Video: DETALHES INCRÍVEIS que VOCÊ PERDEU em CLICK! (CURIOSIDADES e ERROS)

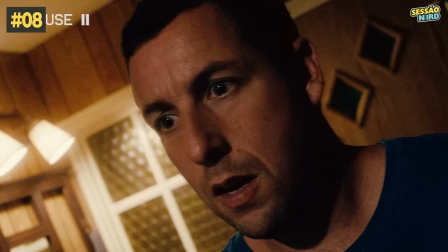Essa inclinação transmite desequilíbrio, ansiedade, instabilidade, e ainda tem duas lâmpadas ao lado.
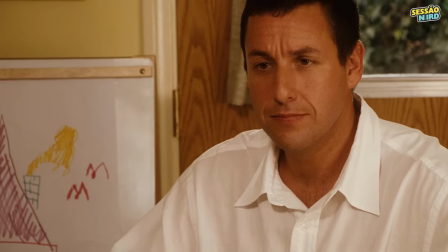Como uma ideia, uma iluminação. Adam Sandler também é cinema, é arte. Tá, esqueçam o que eu disse.
Você é ridículo.
Calma Adam, te considero uma joia bruta.
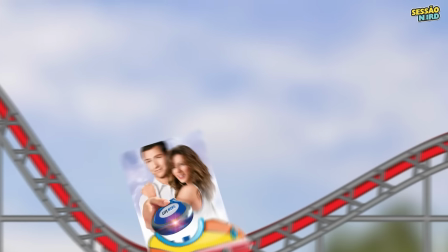Impressionante como o filme é uma montanha russa, indo do profundo ao ridículo num piscar de olhos.
E ele late em 6 línguas diferentes.
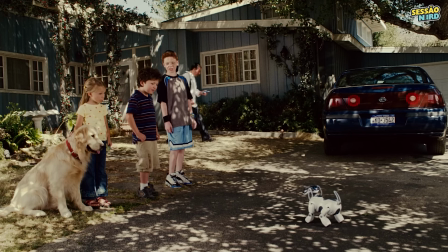Qual diferença se não for Christopher Waltz? Claro, tem toda uma crítica ao consumismo e à vida moderna.
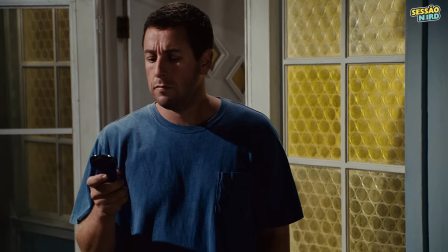Aquele desejo de ter uma vida tão fácil quanto apertar um botão. E pra que diabos um cachorro roubou, se existem cachorros reais?
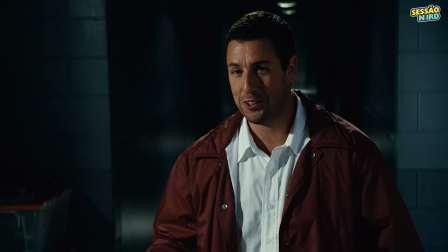Isso aqui é algum tipo de reality show, não é? Um reality show? Então explique isso.
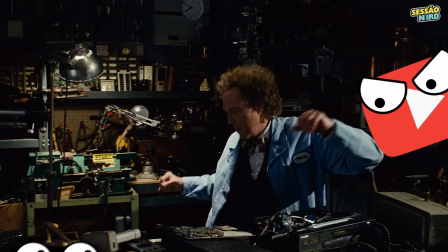Eu danço bem.
Christopher Walken é quase um tiki, dançarino de Hollywood. Dança em praticamente todos os filmes.
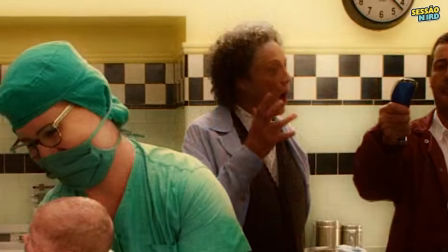Vamos sair daqui.
Parece uma criança brincando de estátua, tentando achar a posição ideal para congelar.
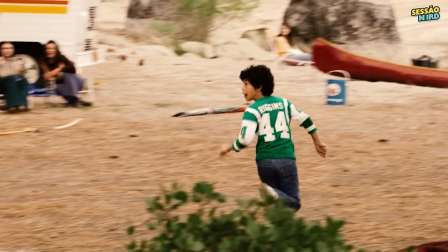Essa pose nem faz sentido. Quem sou eu com a camisa do Jets? Só agora percebi que ele tem uma caneca dos Jets em casa.
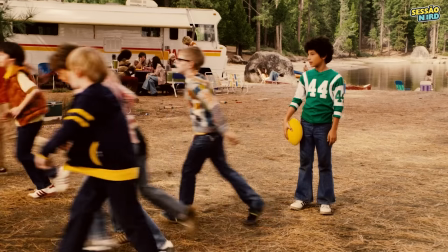Michael é transportado para uma memória de infância, quando as crianças escolhem o trailer do outro garoto em vez da tenda dele. Pra gente entender um pouco porque Michael trabalha tanto, e dá sentido a um diálogo inicial.
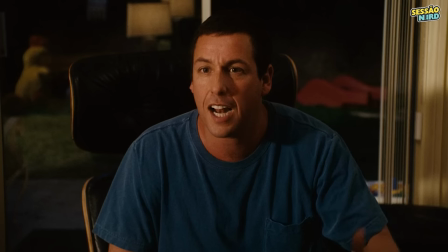Um duro danado, para que a minha família possa ter uma vida melhor do que eu sonhava quando era pequeno.
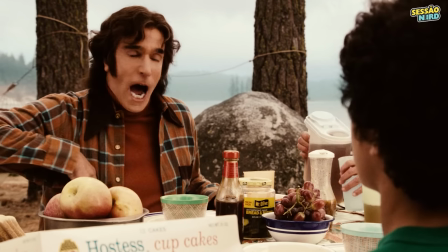Michael recebeu atenção e amor dos pais, mas sempre focou em bens materiais, achando que os filhos seriam felizes tendo tudo que ele não teve.
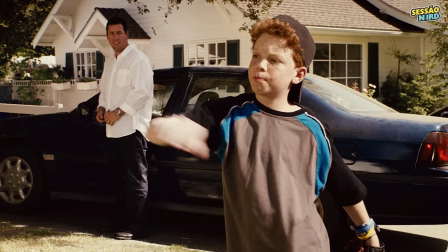Só me perguntam porque ele não pediu para ir com as outras crianças. Tá explicado, o paizão nunca jogou com ele.
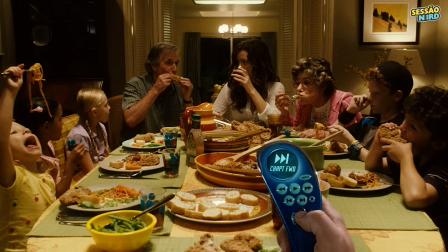Então Michael descobre que pode pular capítulos. E adivinha? Pula o jantar em família.
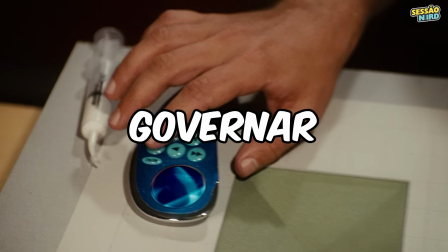Everybody wants to rule the world.
Todos querem governar o mundo, bem apropriado para quem tem um controle desses.
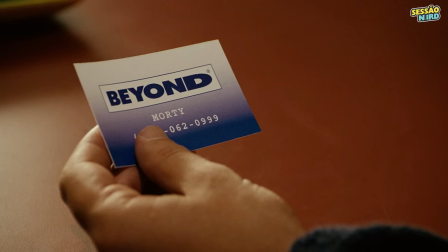Liga correndo para Morin. E o final do número é 999, ou seja, 666 invertido.
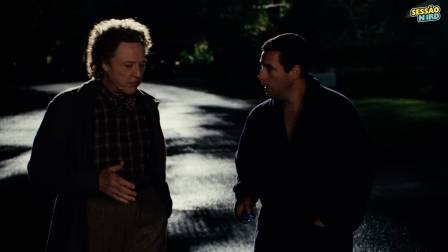Coincidência? Acho que não. O anjo da morte explica sobre o piloto automático, que considera um tremendo conceito do filme.
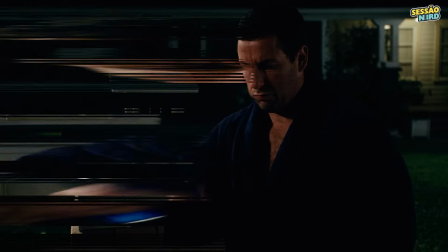Aí Michael, o mestre da sabedoria, resolve usar o controle remoto para pular os momentos chatos e irritantes da vida,
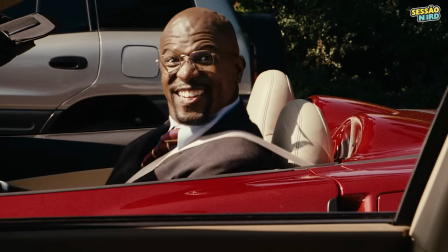tipo o visita dos pais, discussão com a esposa, e o trânsito. As branquelas.
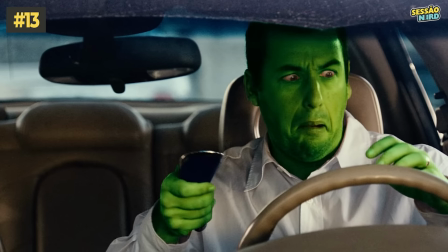Fala clássica do Hulk.
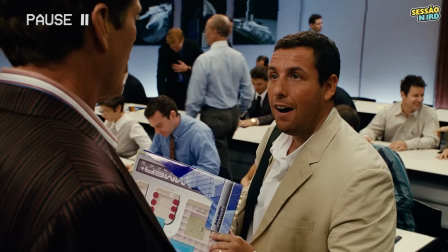Primeiro, o chefe fica impressionado por Michael ainda ter tempo, já que vive tomando todo o tempo dele.
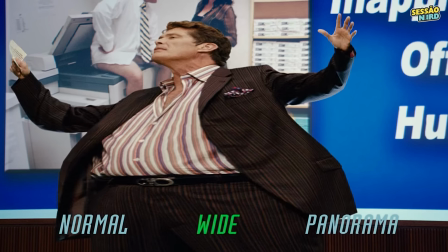Depois, como notou uma mudança de cor, digo, Michael estica o chefe na reunião e passa vergonha, por ser o único a perceber a diferença.
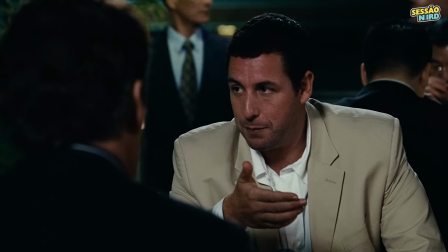Depois de um jantar bem sucedido com os clientes, Michael acredita que virou sócio,
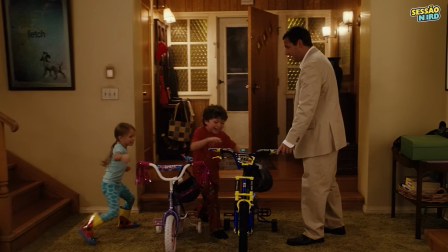e dá presentes caros aos filhos, julgando que é disso que precisam, enquanto era apenas a companhia do pai.
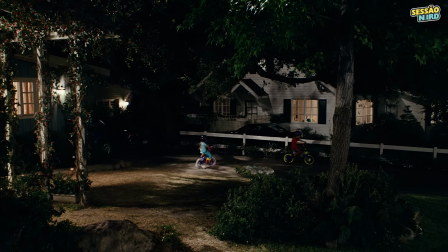Capacete.
Porque é um bom pai e se preocupa com a saúde das crianças. Espera, acabou de tirar os filhos da cama para andar de bicicleta no sereno?
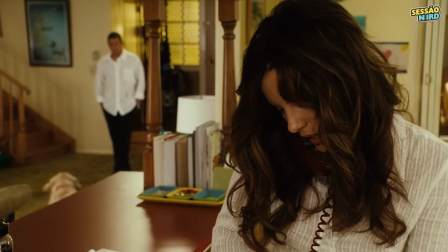Nunca tinha notado, mas se voltar é possível ouvir ela falar sobre a bolsa. Sem demora, usa o controle para descobrir a música do primeiro beijo.
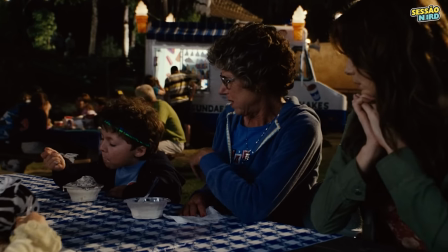Os Simpsons, Julie Kevner, mãe de Michael, deu voz a Margie em Os Simpsons.
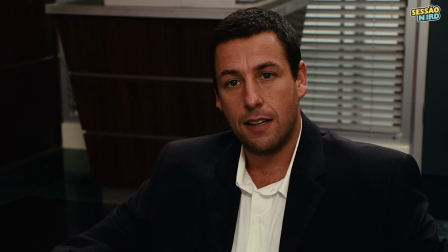No dia seguinte Michael descobre que ainda não é sócio. Ei cadê os óculos dele?
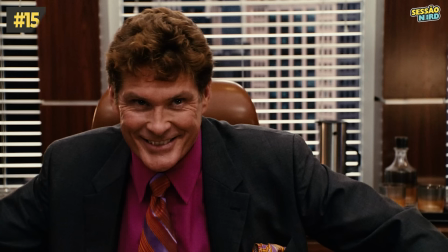É verdade.
As poses do chefe não deveriam estar diferentes entre as somadas.
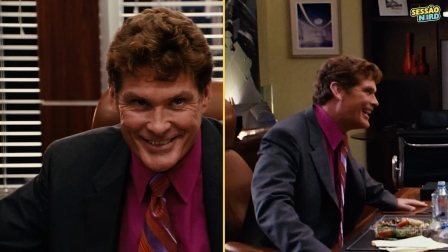Boca aberta, fechada. Mas isso é um detalhe menor.
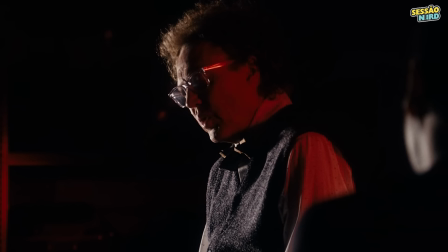Uns tapas e pinos na cara depois, Michael visita Morrie novamente para pedir conselhos sobre avançar 2 meses, para conseguir a tão sonhada promoção. Chegando lá, vemos novamente o ângulo holandês. Agora a cena iluminada com luz vermelha, indicando os riscos de avançar no tempo.
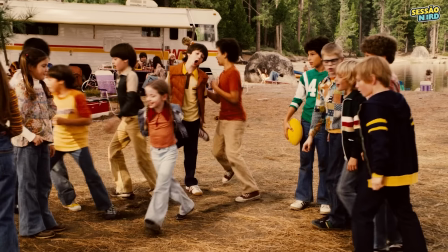O motorhome do Zodoyle revisita os traumas de infância de Michael.
Por que você sempre tenta me ferir?
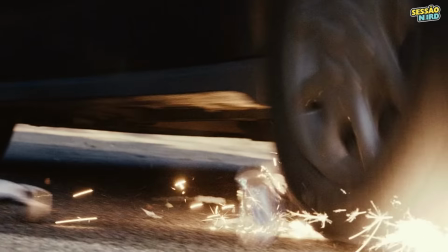Um dia eu ainda vou fazer isso com você, tá?
Isso e isso não conta, é só uma criança.
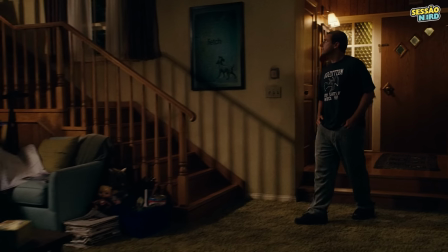Ok, comovente, mas devolver as bicicletas? Olha o tamanho dessa casa, e qual loja aceitaria um brinquedo usado de volta?
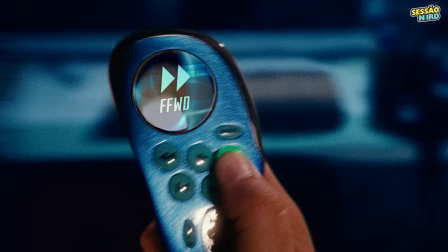Incapaz de suportar a tristeza dos filhos, avança até a promoção, mas demora um ano inteiro para isso acontecer.
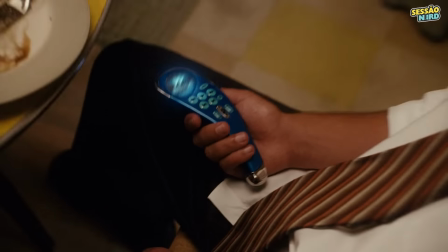Então o controle super inteligente percebe o padrão do nosso querido Michael, e começa a avançar automaticamente,
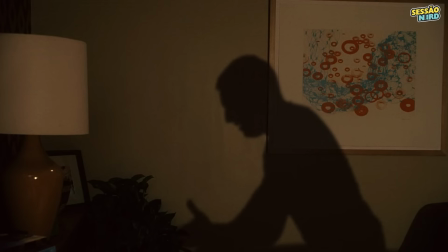usando a memória para executar as preferências, fazendo com que ele perca momentos preciosos com sua família.
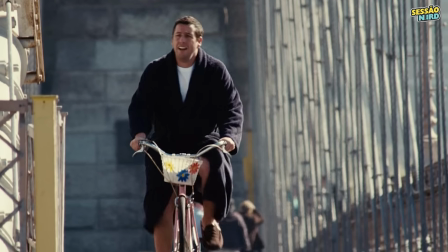Mori explica a situação, e reforça que o controle não tem devolução. Aí ele resolve mudar sua rotina para driblar o controle, e não arriscar avançar automaticamente.
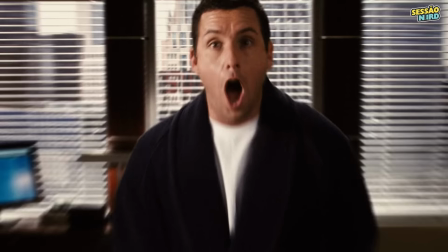Na empresa, o chefe oferece uma promoção, e o controle avança 10 anos no futuro.
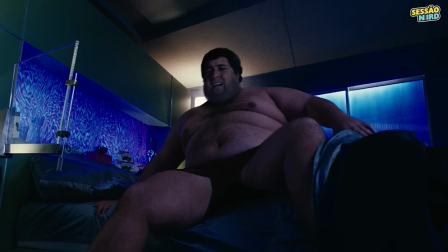Colocando Michael na cadeira de presidente. Então acorda no futuro, e se depara com o resultado de anos de má alimentação.
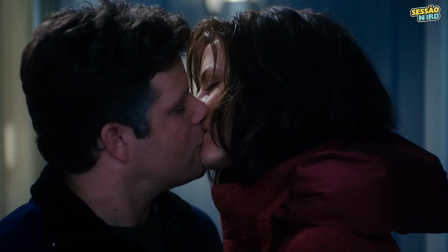Visita sua antiga casa, encontra sua esposa com um treinador, e no calor da discussão, bate a cabeça.
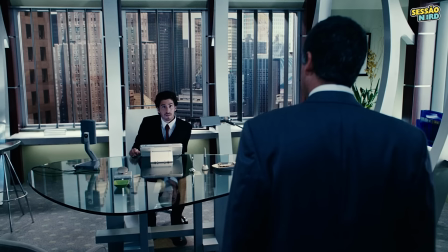O resultado? Mais 6 anos avançados até se curar.
Fez cirurgia de redução de estômago que nem o seu pai né, ficou com pele demais, mas...
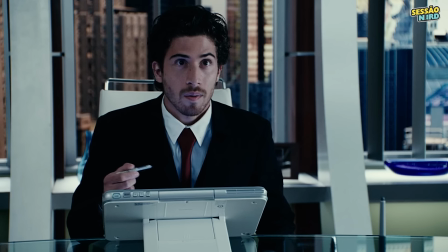Só to me exercitando com Bill 5 vezes por semana, o mesmo de sempre. Parece que alguém não curte pegar atalhos, né Michael?
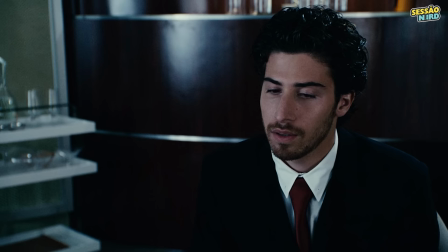Então é atualizado com os fatos.
O vovô morreu pai.
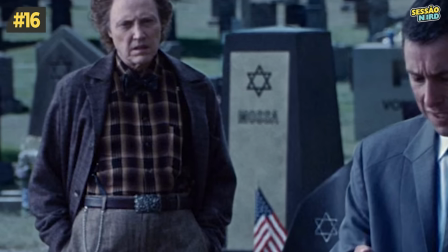No cemitério, algumas lápides prestam homenagens a membros da equipe, como Jeffrey Moussa, diretor de artes, e Barry Bernard, produtor executivo.
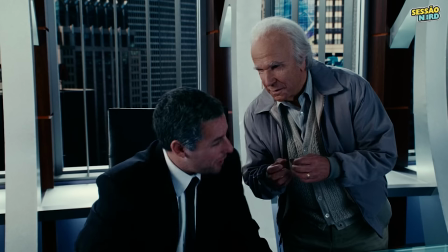Michael não estava presente quando o pai morreu, então revê a última vez que se encontraram.
Não sei como você faz esse truque estúpido, eu sempre soube, agora pode me deixar trabalhar?
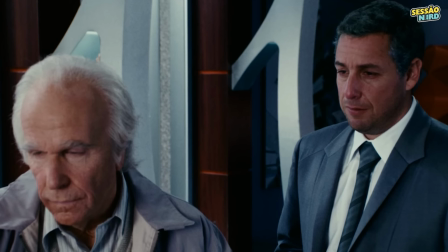Eis aquele momento de suar pelos olhos, essa
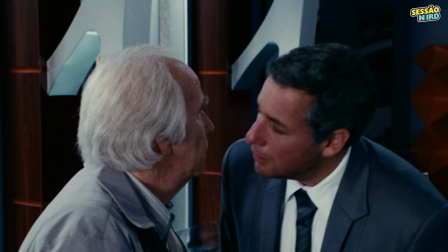interpretação é de partir o coração.
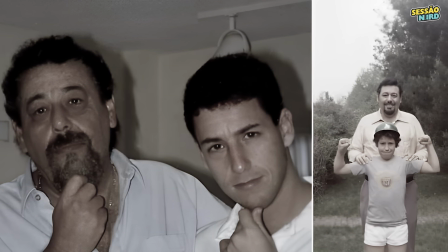O fato é que Adam era muito próximo do pai, que morreu 3 anos antes do lançamento do filme, então conhece bem o sofrimento de perder um pai.
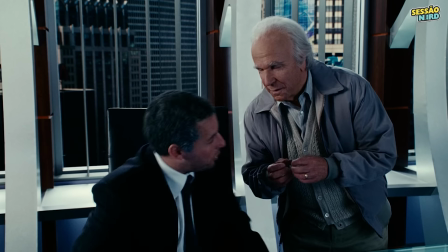Aprecio como o truque da moeda simboliza o valor das pequenas coisas na vida, e a importância dos momentos em família, mesmo aquela piada repetida de seu pai no almoço de domingo.
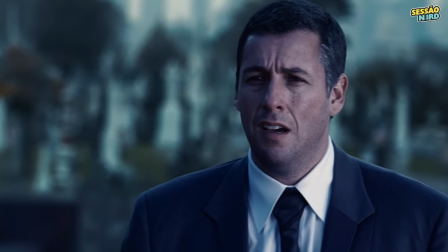Sou o anjo da morte.
Ah, a reviravolta que a gente meio que esperava. Avança mais alguns anos até o casamento de Bento.
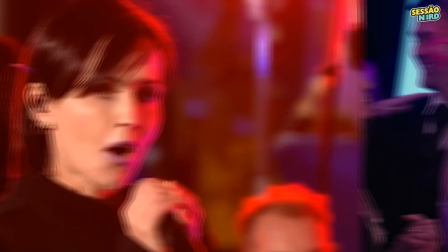A cantora que anima a festa, é a própria vocalista do Cranberries. Depois de ver sua filha chamar Bill de pai, Michael tem um ataque cardíaco.
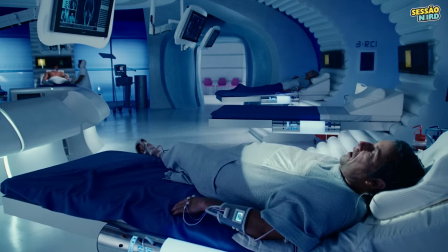No hospital, percebe que seu filho está seguindo seus passos, e sai da cama arriscando sua própria vida para impedir que o filho cometa o mesmo erro.
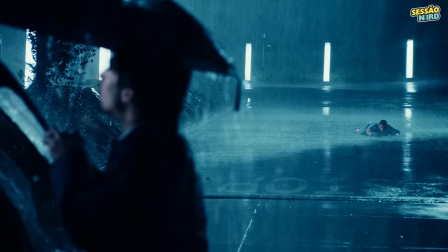Esse é o diretor de clique, Frank Korachi. Chuva, como mencionei em outros vídeos, adiciona a emoção, melhora a iluminação noturna,
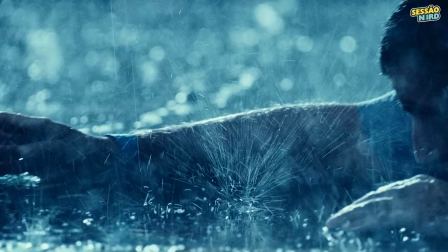e é um símbolo comum de redenção, como Michael abrindo mão da vida para alertar o filho.
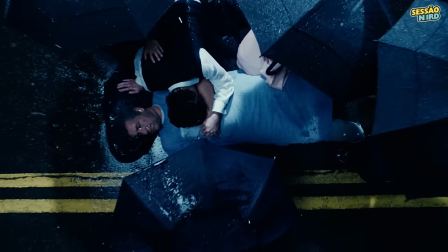Eis a grande lição, Michael morre, e a câmera se afasta com o espírito deixando o corpo.
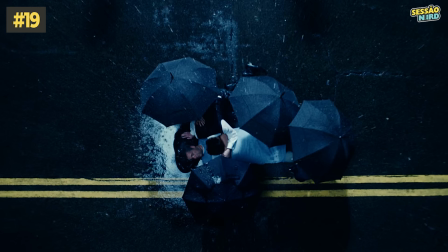Não tenho certeza se há algum simbolismo aí, mas ele morre na mão certa, finalmente encontrando o caminho correto.
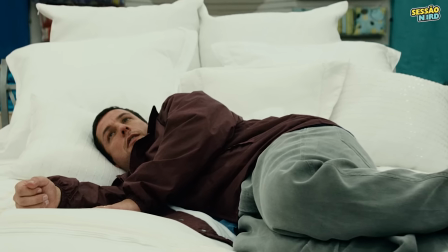Michael acorda e descobre que tudo foi um sonho, ou talvez uma lição de Morrie.
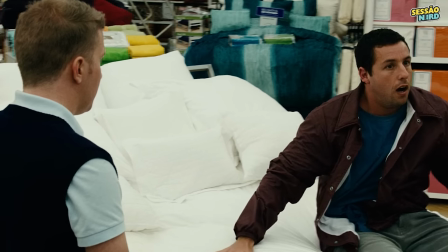A vida volta ao normal, e ele tem a chance de acertar as coisas dessa vez, priorizando sua família.
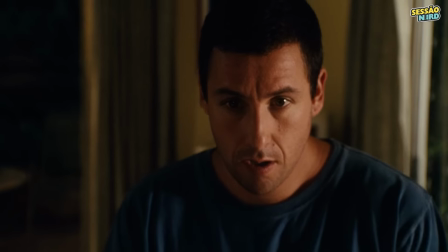E deixa o local com uma nova atitude. Encontra o controle novamente, mas dessa vez decide deixar de lado.
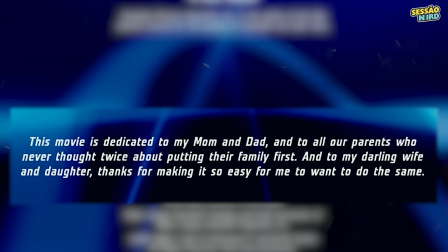E no fim das contas, o filme é dedicado a todos os pais e mães que não pensam duas vezes antes de colocar a família em primeiro lugar.
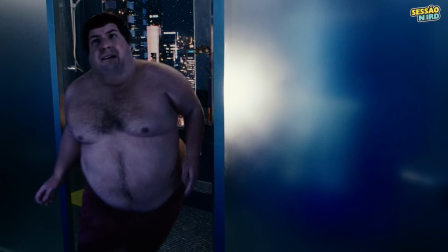Clica um filme que merece ser visto. Apesar dos problemas e do humor que pode soar ofensivo para alguns, a mensagem dele é profunda e essencial.
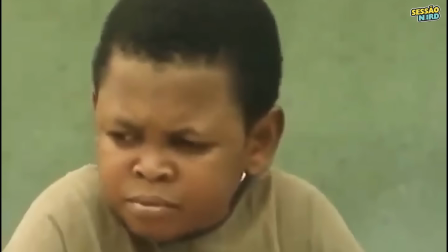Nos fazendo refletir sobre como estamos vivendo nossas vidas. O controle remoto simboliza os atalhos, facilidades e comodidades.
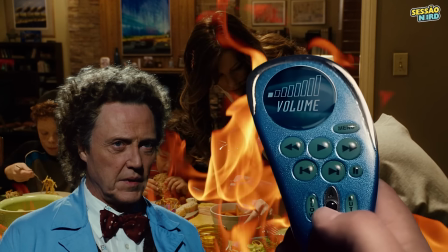Embora Michael possa culpar o controle ou more, a responsabilidade é dele.
Você mesmo fez isso Michael.
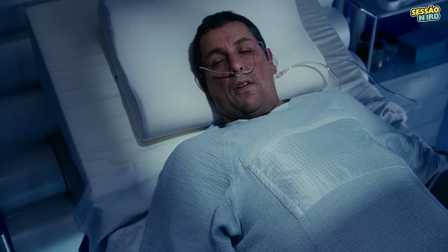Sua vida seria a mesma com ou sem controle. Você estava avançando rápido para ter sucesso na vida muito antes de me conhecer.
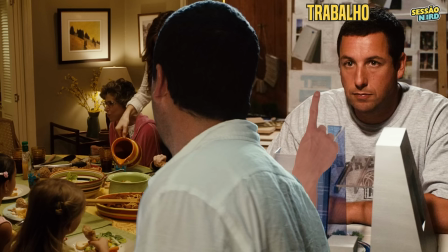A ironia é que ele já tinha o controle sobre sua vida, apenas priorizava a coisa errada. Se pensarmos bem, o controle apenas deu a ele uma segunda chance.
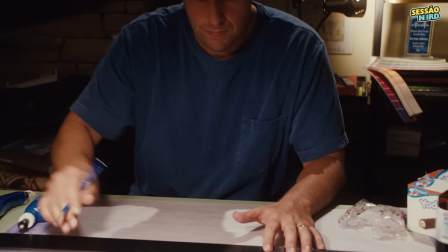A vida de Michael seguiria o mesmo curso, com metas e objetivos que ele considera importantes, intercalados com momentos de piloto automático.
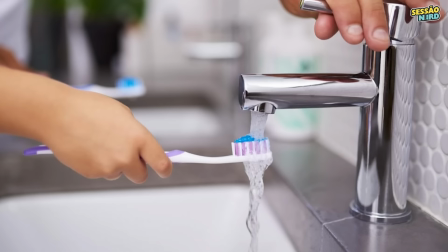Vamos relacionar isso a nossas vidas. Você se lembra de todas as vezes que escovou os dentes ou tomou banho? Piloto automático. Quando temos metas e colocamos tudo no piloto automático, sempre focamos o próximo objetivo, deixando muitas atividades tediosas de lado.
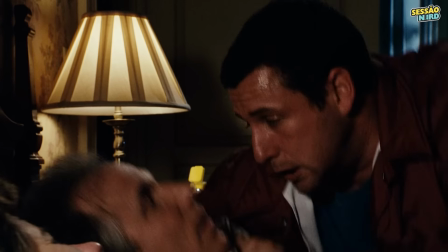A mensagem é clara, a família é o que importa. Valorize o que você tem, estabeleça seus objetivos, mas aproveite os momentos, mesmo que tediosos. Uma lição valiosa sobre a importância de viver cada momento e apreciar o presente e a família. Porque no fim das contas, todos desejamos poder apertar um botão e fazer nossos problemas desaparecerem. Eu quero um controle remoto que faça tudo por mim. Mas talvez seja melhor deixar essa ideia apenas no universo das comédias de Adam Sandler.